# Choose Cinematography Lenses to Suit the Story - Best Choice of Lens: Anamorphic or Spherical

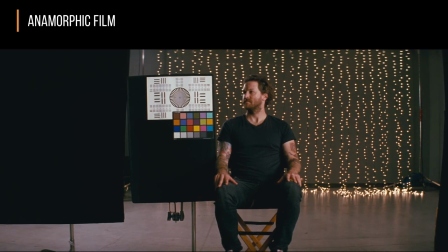16:40 The out of focus is a little bit more abrupt. Because it is on film, we get that kind of glow around the light sources. The lines between the subject matter and the background are a little bit softer. It has a very unique look.
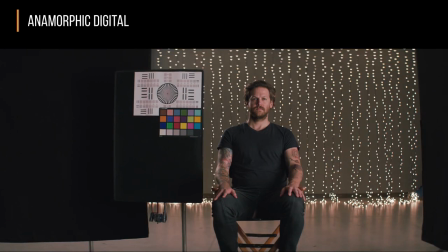16:49 Compared to the same type of photograph shot with a digital camera with the same type of lens, you notice that the light backgrounds are a little bit harsher. There's not a coloring around it. The contrast between the subject and the background is much more distinct, which reduces some of the depth markers.
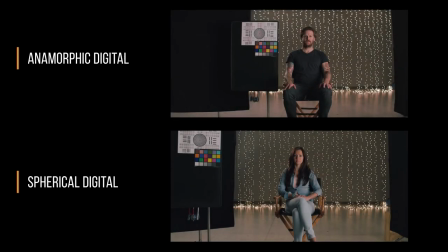17:06 Here's a top and bottom comparison so you can see yourself between spherical digital and anamorphic digital. Just the difference between using two different types of lenses on the same type of format give you a complete different feeling. You can see the background has a more exaggerated out of focus in the anamorphic than does the spherical.
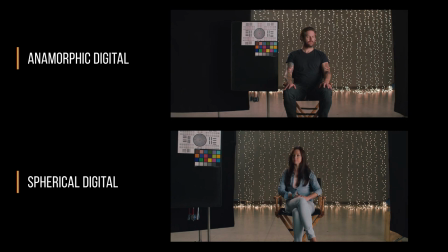17:23 There seems to be a shallower depth of field, which kind of emphasizes the fact that there's dimension to this set. It's not just a flat cutout. The next step is the migration to large format.
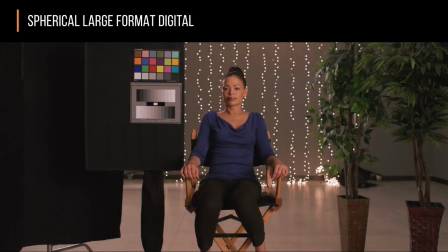17:32 What we've been talking about so far with anamorphic, increased magnification, more natural perspective. Is this something that's shared with large format? Because you're using an imager size approximately twice the size as a Super 35 sensor, we're going to use a focal length twice as long to get the same field of view.
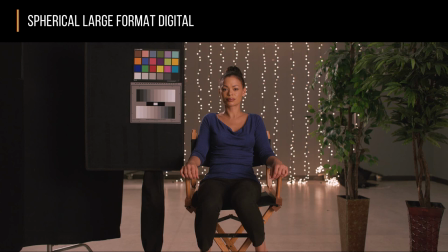17:49 Consequently, we're going to get half the depth of field as we would have seen in our Super 35 version of the same type of scene. Plus, the evolution of softer lenses being used on digital gives you a very unique look, what helps break down the story and gives the artist or the cinematographer different tools to tell a story.
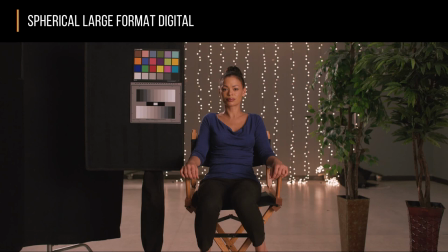18:06 The out-of-focus looks very similar to the anamorphic in that it's very compressed. The lenses here are a little bit softer than we normally would use for 35 and that the transition between the foreground and the background is a more natural organic roll-off. Plus, since we're seeing more information left and right with the higher magnification, our fall-off depth-wise is more natural.
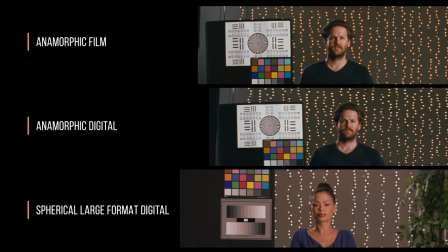18:26 Now, here's a comparison. On the top, we have anamorphic film. In the middle, we have anamorphic digital. And then on the bottom, we have large format. And you can see all three of them have very different characteristics, even though all three have very similar magnification because anamorphic and large format have a similar magnification.
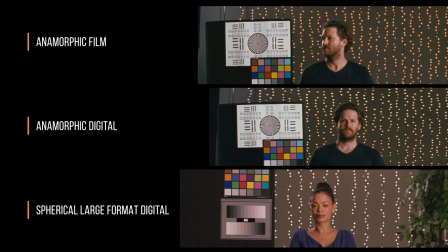18:46 The perspective, the roll-off, the way the depth of field carries are all unique, and all these can be used very effectively by a cinematographer or director to tell very different stories. In the case of the 65, which is kind of the new kid on the block, this is a new channel that's been opened up because no matter how you slice, dice, or cut up 35,
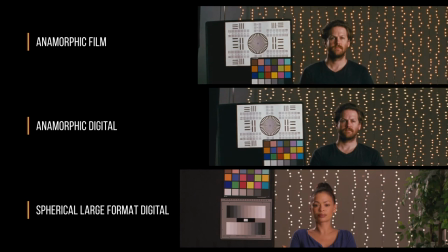19:05 you cannot repeat the look that you're going to get with 65 because the enlarged negative size and the evolution in a variety of lenses that come with large format. What we're going to see now are some examples of large format photography. And we're going to start from film and work our way up to digital. What's unique about large format is, one, is you have the enlarged negative size, or imager, which you get the enhanced magnification perspective. Now, if you wed that to the characteristics that are used with anamorphic photography, we pretty much get the best of both worlds, something that a viewing audience hasn't seen since the 1960s. So here's a clip from the Hateful Eight film test.
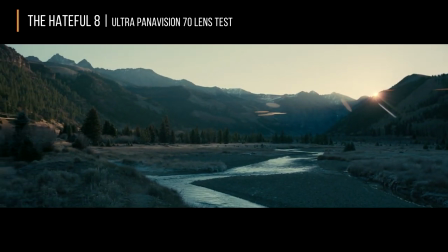19:41 Notice the really randomized flares. Plus, you're also getting the magnification gains.
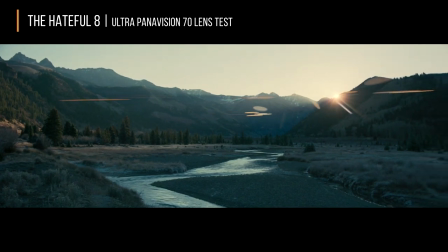19:48 This is a 35mm lens. Had this been a Super 35, you'd be using something like a 14mm.
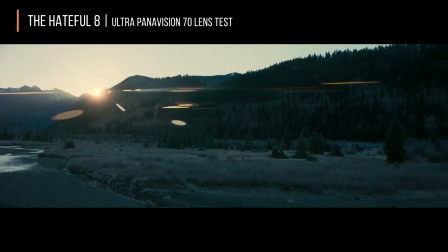19:55 A 14mm, the mountains wouldn't even be visible because they're too small. The perspective of the river and the magnification would not look realistic.
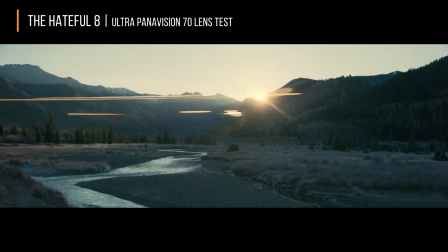20:03 This is one of the benefits of using large format wed to an anamorphic lens. You have complete control of the depth.
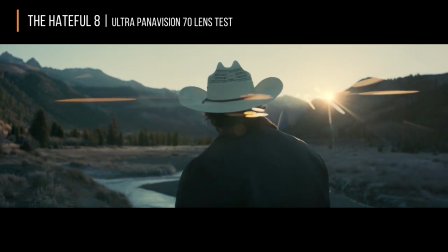20:11 Remember, this is a very wide panorama. In a 35mm scene, everything would be in focus.
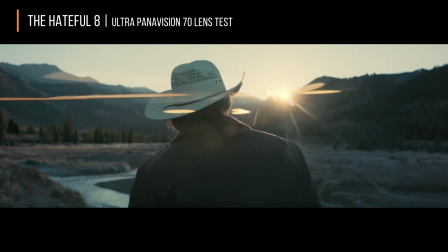20:16 But in the 70mm version of this, we have control of the foreground and the background is noticeably out of focus.
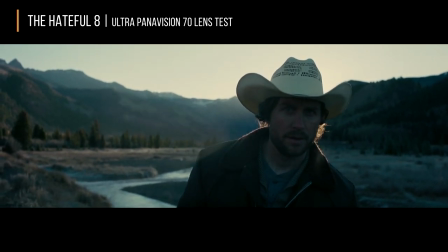20:22 This accentuates the degree of depth that's in the scene. And then when you have the flares, it actually causes the audience to pay attention to what's there.
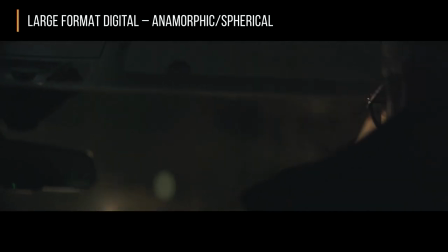20:30 And you can see now we have the anamorphic flares, which add color to parts of the frame that is relatively blank.
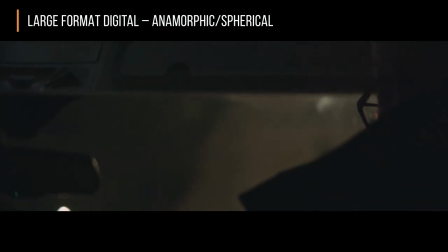20:36 We have greater magnification. We get the disproportionate breathing.
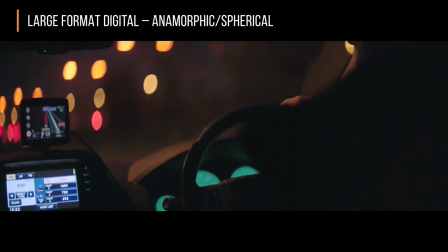20:39 We get the really nice bouquets which are elliptical, which almost give an impressionistic look to the background.
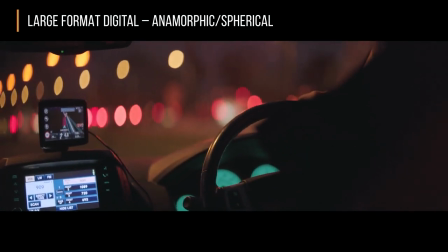20:45 We're retaining the same type of magnification and clarity in the foreground.